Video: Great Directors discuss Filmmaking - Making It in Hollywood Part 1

I don't know if Bob Stack had ever seen John Biner's impersonation, but he actually did a pretty good impersonation of himself at the end. Besides being known as kind of a filmmaker that did a good job and was amusing and could do a film, I was also known as a handler,
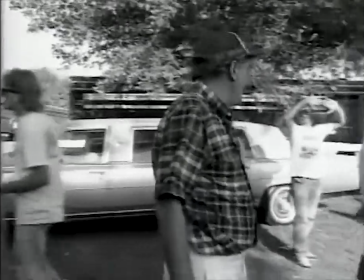[25:27]
where I could handle anybody, which I do handle any kind of star.
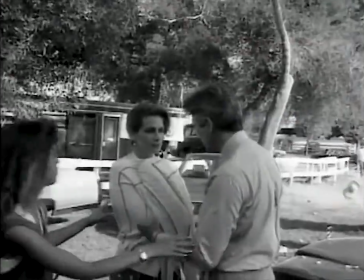[25:32]
I have no fear of anybody. I think one of the biggest things in handling big stars is you can't be frightened. Bette Midler told me after the movie Beaches, she says, you know, you were the first director who really wasn't afraid of me.
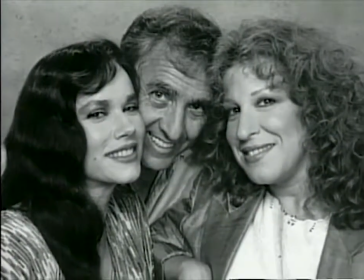[25:44]
And I come from the streets of the Bronx, I'm afraid of nobody. What are they going to do, yell? I've heard yelling you wouldn't believe you should meet my father. I once said that I like to get people Either just as their beginning and before rehab. That's when you get the stars and I've gotten a lot of them in that slot The cinematographer Doesn't just light You know he is involved with the emotions with movement with an overall look a sense of visual
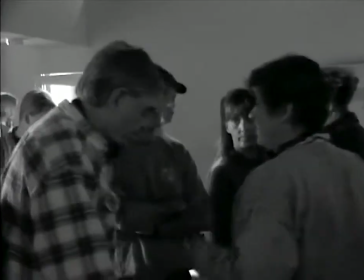[26:14]
and they can make or break you It's just another faction that you add together and your thought process is an amalgamation of lots. And one of them is your cinematographer. I worked with James Wong Howe, who was a great, great cameraman, to try to take the color out of the color, if you will.
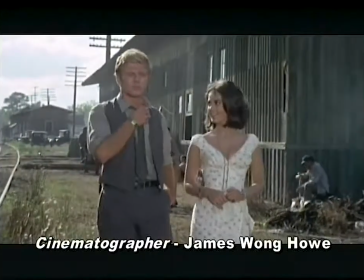[26:33]
They sprayed the trees, semi-transparent brownish liquid to take some of the color out.
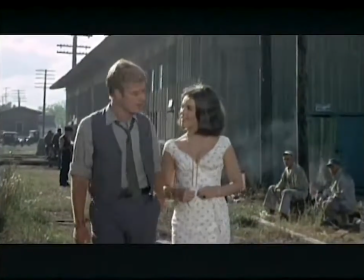[26:41]
We burnt tires. The black smoke kind of drifted in and out of the scenes and filtered everything down. These are not necessary today. You can do it technically, digitally, computer-wise, whatever. But in 1965, this was a kind of a bold technique. I was very interested, for example, in Francis Bacon's pictures, which are horrifying when you look at them.
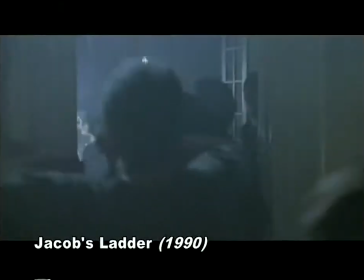[27:07]
They're smeared and blurred, and you think, my God, what's happening underneath that?
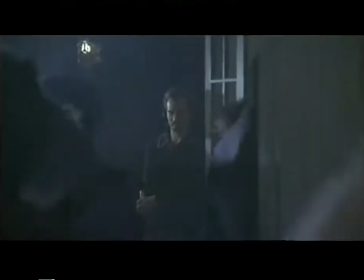[27:12]
So I tried to do the visual equivalent of that, and we did a lot of shaking images.
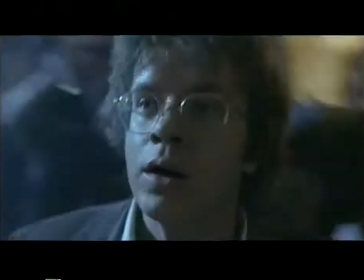[27:17]
We rolled at four frames rather than 24 frames,
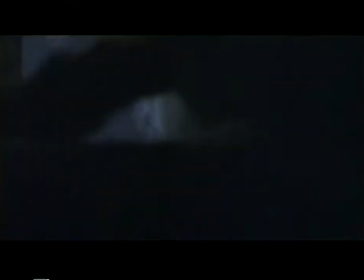[27:22]
and I would have the actors moving around like this to create a kind of frenetic sort of blur. If you looked at it for a second, it was silly. But if you looked at it for a quarter of a second or even less, it was frightening when you put the right noise with it, when you put the right sound effect with it. So it was a question of the amount you got to see these things. It's fascinating, really.
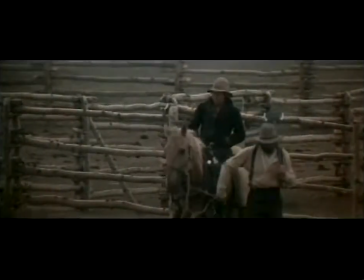[27:49]
In Buffalo Bill, I would go back a quarter of a mile and shoot the two-shot through a long lens,
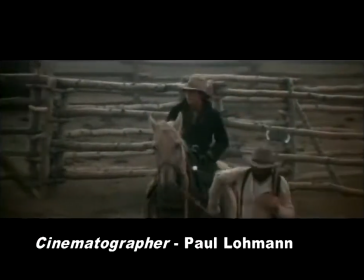[27:56]
which gave it that, it flattened it out and gave it just a kind of bizarre look. We shot the whole film that way. I remember we had so many times the camera was so far away, we had to communicate over a telephone line. My cinematographer, David Tattersall, and I really had a lot of discussions about how to keep that set interesting in the Green Mile,
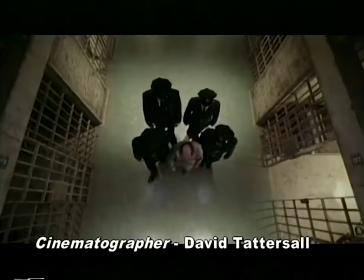[28:21]
because you really are on a cell block for this small cell block set. For really the lion's share of the movie,
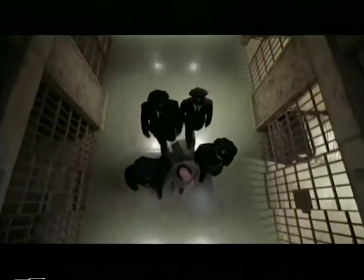[28:28]
we wanted very much to approach every scene on that cell block in some kind of visually different manner so that we wouldn't get the audience, we the audience, wouldn't get visually oppressed by it. I think a lot of people aren't trained to watch dense visual films because most films put the object, the key thing, right there in front of you and it lingers on it so you, ah, that's what we're supposed to be looking at at any moment.
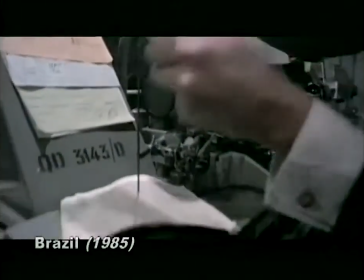[28:55]
We were using wide-angle lenses in ways that people hadn't used them and a wide-angle lens can become
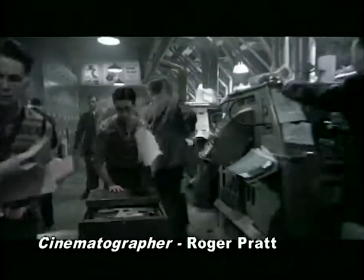[29:00]
both a strange thing you seem to be into the film and the film is surrounding you.
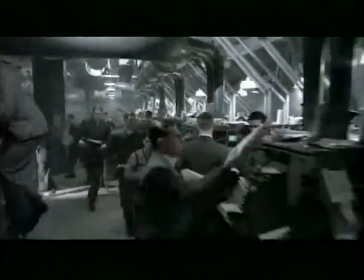[29:05]
I think it's, on one hand you're feeling claustrophobic, on the other hand you're feeling agoraphobic because there's so much of it.
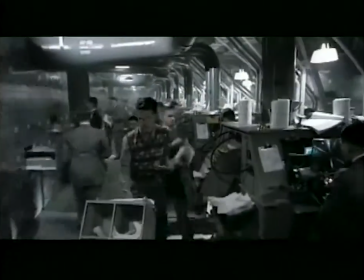[29:12]
And there's so many things that occupy your eyes.